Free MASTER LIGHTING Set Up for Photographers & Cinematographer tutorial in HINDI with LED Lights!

हाय सो आज हमारे साथ आगना है। बाय द वे ये पूरे शूट में ये मॉडल की तरह रहने वाले हैं, और अगर आपको इनका इंस्टाग्राम अकाउंट चेक करना हो तो मैंने यहाँ पे डिस्क्रिप्शन में डाला है, यू कैन चेक इट आउट। आज हमारा जो ये वीडियो है ये खास है कि आप 2-point लाइटिंग मतलब मास्टर लाइटिंग कैसे कर सकते। ऑलरेडी हम लोग ने बेसिक लाइटिंग, एडवांस लाइटिंग ये दोनों के ट्यूटोरियल्स डाल दिए हैं, पर ये वाला जो वीडियो है वो खास मास्टर लाइटिंग वीडियो है।
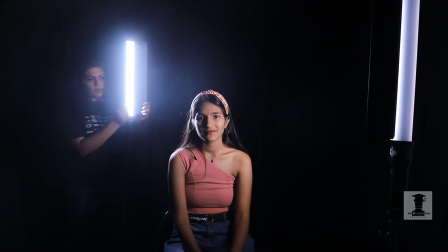0:29 यहाँ पे हम लोग 2 लाइटिंग के साथ कैसे अलग अलग वेरिएशंस कर सकते हैं उसके बारे में जानने वाले हैं। सो लेट्स बिगिन। और अगर आपको ऐसा ही बहुत सारा कंटेंट देखना है सो प्लीज़ सब्सक्राइब टू द यूट्यूब चैनल, लाइक करो, शेयर करो एंड हमको इंस्टाग्राम पे फॉलो कर सकते हो। वहाँ पे हम लोग ने बहुत सारे रील्स डाले हुए हैं, बहुत सारा नॉलेज हम लोग डे टू डे एवरी सिंगल डे अपलोड करते हैं, डू चेक इट आउट। और अगर आपको डिटेल में ये पूरा सब कुछ जानना हो तो आप हमारा कोर्स ज्वाइन कर सकते हो, उसके लिए आप इस नंबर पर रजिस्टर करवा सकते हो। लेट्स बिगिन विद द वीडियो। तो अभी हमारे पास गोडोक्स की LC500R है, ठीक है, ये एक लाइट है।
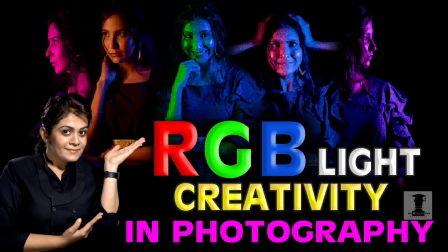1:14 एंड एट द सेम टाइम ऐसी ही लाइट पे मैंने पूरा का पूरा वीडियो बनाया था, आई होप आपने वो चेकआउट किया हो। उसमें मैंने ये लाइट कैसे वर्क करती है उसके बारे में समझाया था, पर अभी हम लोग ऐसी ही और एक लाइट लेके आए। हमारे पास LC500R की 2 लाइट्स हैं, 2 वीडियो लाइट्स हैं। यही वीडियो लाइट्स आप फोटोग्राफी में भी यूज़ कर सकते हो और सिनेमाटोग्राफी में भी यूज़ कर सकते हो। कैसे करोगे उसके बारे में अब हम लोग समझेंगे। देखिए, सबसे पहले अगर मुझे आपको समझाना हो तो मुझे ये सारी लाइट्स ऑफ कर देनी पड़ेगी।
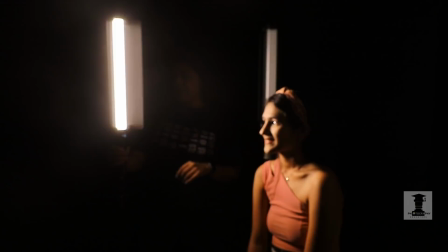1:45 अभी हम लोग पूरे अंधेरे रूम में हैं और मैंने यहाँ पे ये वाली एक लाइट ऑन कर दी है।
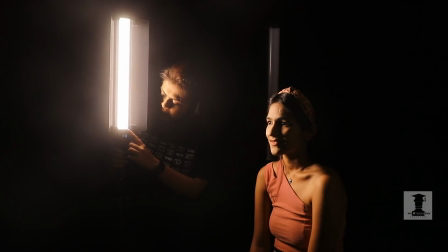1:51 यहाँ पे इन लोगों ने बहुत सारे अच्छे अच्छे ऑप्शंस दिए हैं। अगर आप देखोगे तो अभी लाइट थोड़ी सी गोल्डन है,
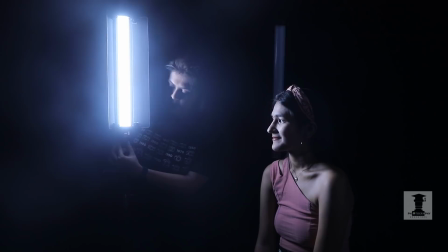1:58 पर जैसे ही मैं इसको इस तरफ शिफ्ट करती हूँ ये पूरी की पूरी लाइट वाइट और थोड़ा सा ब्लूइश टोन में चली जाती है।
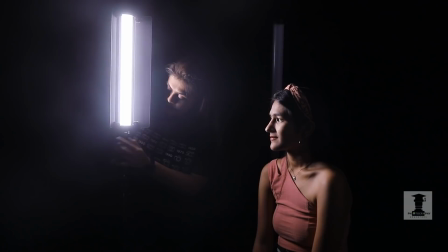2:06 हमें चाहिए कि हमारा थोड़ा स्किन टोन रहे, इसीलिए मैं इसको 5000 केल्विन पे रख रही हूँ।
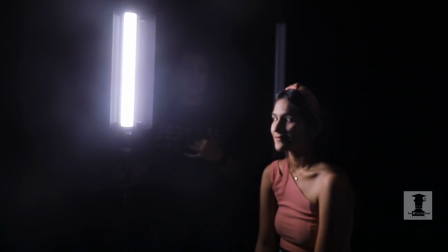2:11 देखो यहाँ पे गोल्ड और वाइट दोनों का मिक्सचर है जो स्किन के लिए परफेक्ट लाइट है अकॉर्डिंग टू मी। आप आपकी क्रिएटिविटी के हिसाब से यहाँ पे लाइटिंग सेटअप कर सकते हो।
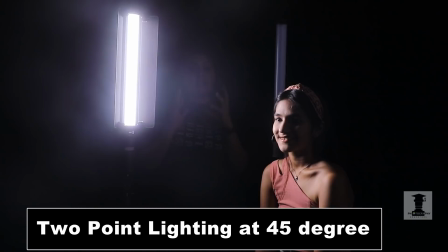2:20 पहले मैं आपको ये समझाऊंगी कि सबसे बेसिक पहली मास्टर लाइटिंग क्या हो सकती है।
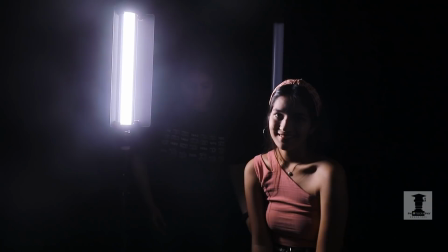2:26 आप आगे थोड़ा देखिए, यहाँ पे आगे सामने देखो, ठीक है।
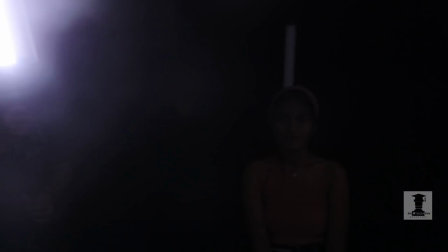2:31 जैसे ये सामने देख रहे हैं हमारे लिए बहुत ही आसान हो जाता है आपके लिए समझाना कि कैसे आप लाइट सेटअप कर सकते हो।
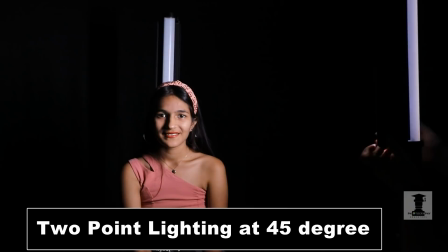2:38 तो सबसे पहले हम लोग ये लाइट को 45 डिग्री पे रख रहे हैं।
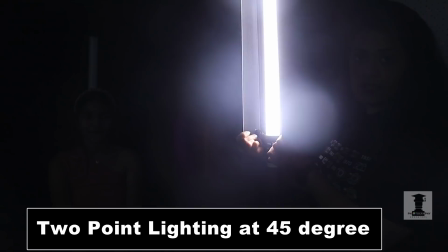2:44 यहाँ पे इन्होंने बैंडोर्स दिए हैं, सी बैंडोर्स देख सकते हो।
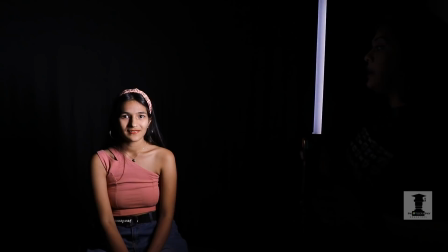2:48 बैंडोर क्या काम करता है अगर आप देखोगे तो मैंने यहाँ पे बैंडोर्स खोल दिए हैं। बैंडोर्स खोलने से क्या होता है कि पीछे का जो हमारी लाइट होती है यहाँ पे भी फॉल आ रही है, राइट, सिर्फ चेहरे के ऊपर नहीं यहाँ पीछे भी लाइट आ रही है। और इसीलिए हम लोग को कंट्रोल करने के लिए यहाँ पे बैंडोर्स दिए हैं।
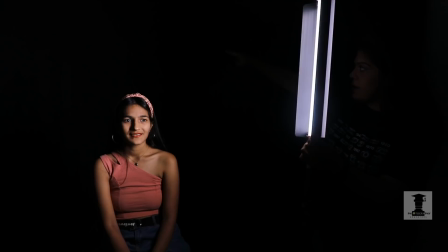3:06 जैसे ही आप ये लाइट को देखो, मैंने बैंडोर में बंद कर रही हूँ,
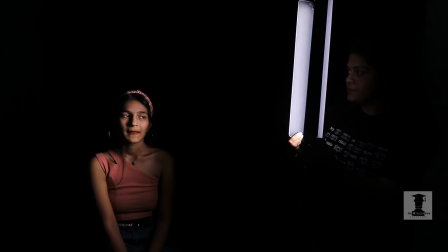3:10 पीछे की जो लाइट है, बैकग्राउंड की जो लाइट है वो कम होती नज़र आ रही है।
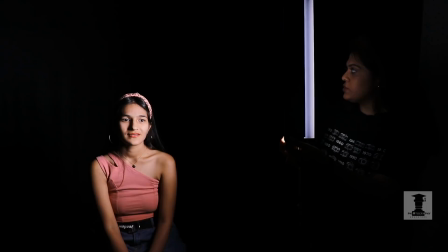3:18 देखिए मैं इसका डायरेक्शन चेंज कर रही हूँ, सब्जेक्ट के फेस पर डाल रही हूँ और पीछे की जो लाइट है वो काफ़ी हद तक कंट्रोल हो रही है।
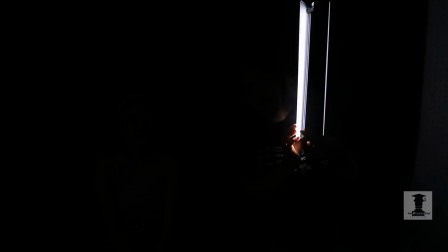3:26 आप बैंडोर्स की मदद से लाइट को एक डायरेक्शन जैसा मानो दे सकते हो।
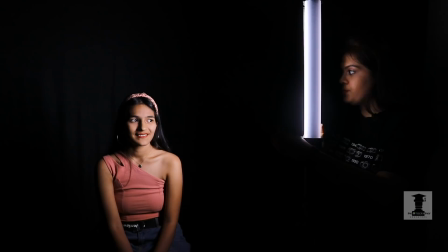3:32 देखिए मैंने इनके फेस पे अभी मैं एक डायरेक्शन दे पा रही हूँ, राइट, तो मैंने अच्छा खासा डायरेक्शन दिया।
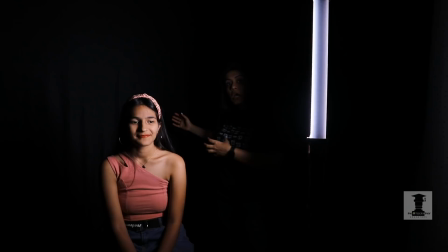3:41 लाइट को पीछे स्पिल ना हो जाए, स्पिल मतलब गिरना, ये जो लाइट है पीछे बैकग्राउंड पे स्पिल ना हो इसीलिए मैंने बैंडोर की मदद से इसको कंट्रोल किया है। और यहाँ पे फेस के ऊपर बहुत ही अच्छी खासी अमेजिंग लाइट आ रही है।
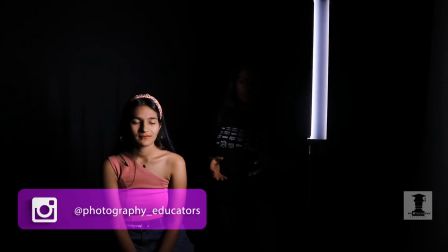3:55 आप बोलोगे कि इसको मैं स्टूडियो लाइट की तरह भी यूज़ कर सकता हूँ या मैं हैलोजन भी यूज़ कर सकता हूँ, तो मुझे ये लाइट लेने की क्या ज़रूरत है। एलईडी लाइट गर्म नहीं होती है, समझ रहे हो, एलईडी लाइट गर्म नहीं होती है।